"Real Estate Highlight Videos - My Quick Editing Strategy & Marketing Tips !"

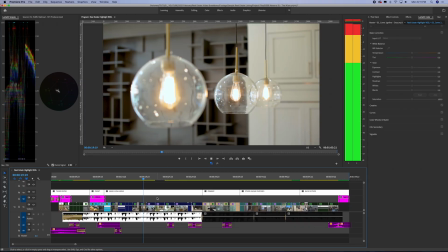494s
So we just got one shot of the dining room in this. I feel like you kind of get the point already. Could have had more shots, but there's more things to show. So then we've got a shot looking back to show the connection.
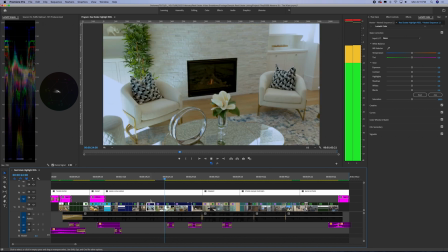506s
It's important to always make sure that your viewer is gonna feel like they're oriented in the house. So I try not to jump from place to place to place to place without it like connecting in some way. Sometimes you don't really have an option, but if you can, it's great, because that's the point, is for people to feel like they've been there.
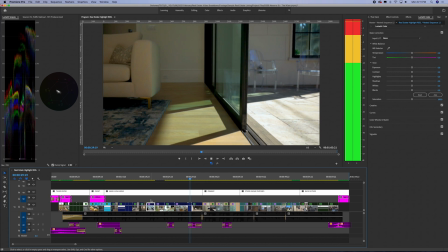525s
And then next, once we've summed up this main living area, we're going straight into the primary bedroom, which is obviously super important to anybody buying a house because that's going to be their bedroom.
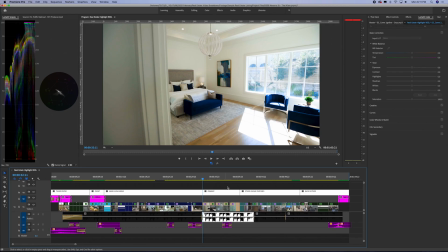537s
Okay, and it's always the nicest too. So we're flying in with a wide angle lens, and then we're just going to show a quick detail shot of the sitting area because that's super unique to show just how big the room actually was.
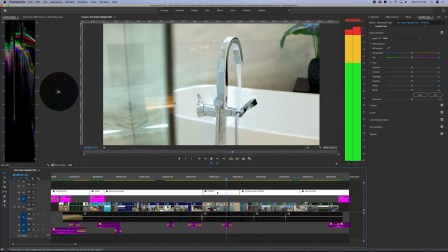550s
All right, so then obviously we've got the primary bathroom and the closet, just show any nice features. This one was a little tricky because it had mirrors everywhere, so this was the best wide shot that I could get. And then we've got details of the shower, and we've got details of the bathtub, and then we've got the closet because that's really important for buyers. All right, so the last thing on the ground floor that they wanted to show was this really nice office off the entry.
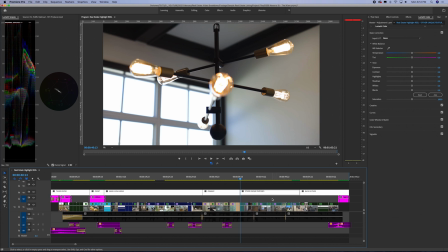574s
So threw in a detail shot of the lighting, again with the 50mm.
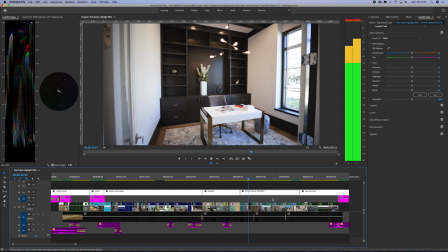579s
And then a really nice wide shot just to quickly show, look at this nice bookcase and nice window. And now we're moving on upstairs. All right, so after those key important rooms and features that are upgraded and all that fancy stuff, the main thing I want to show on these videos in order to keep it short is just any other extracurricular room that is like a unique selling point to this. So like if there's a movie room, if there's a pool, if there's any special views, you want to show that. So for this one, all we did is we just worked our way upstairs,
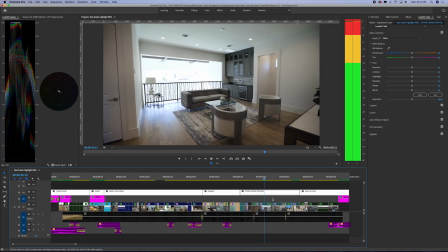616s
then we worked our way through this little upstairs loft entertaining area,
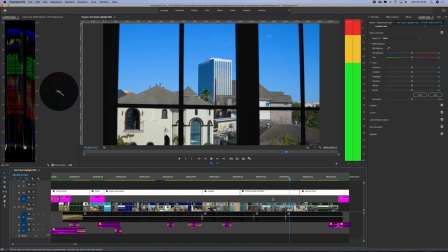621s
and then we worked up to the next floor to the movie room, and then we went to this rooftop terrace, which is just super cool,
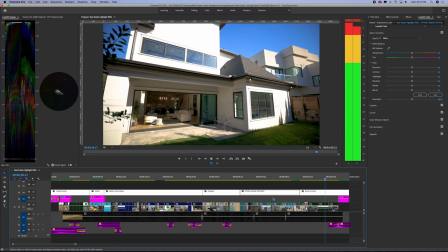628s
and showed that, and then we worked our way back down to the exterior backyard, and then front yard, agent logo. That's it. If someone wants to buy the house or contact the agent, they'll do it. They saw all the important stuff. You've done your job. Congratulations.
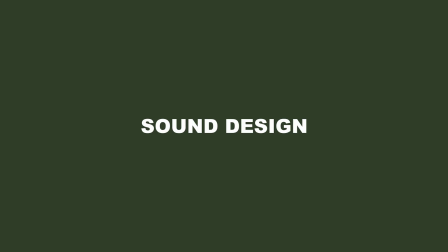All right, another extra little thing I like to do is add in some sound design. So on this one, I just did a couple little things.
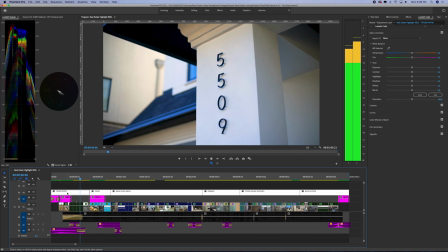659s
I did like some city sounds at the start with the cars driving by and everything. And then I added some water sounds and some little fire crackles.
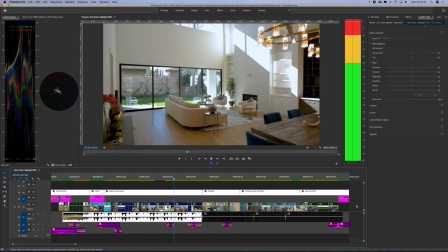666s
So those are super easy to find on Epidemic Sound as well. It's going to speed up your editing workflow to have a library of sounds like this if it's like a type of project you're doing regularly, and it just helps you stand out a little bit.
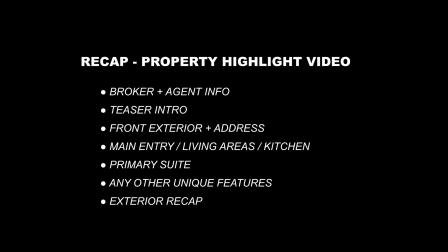All right, so now I'm just going to play through the whole video so you guys can see as an example, reference. Hopefully this is helpful for you guys on your own projects.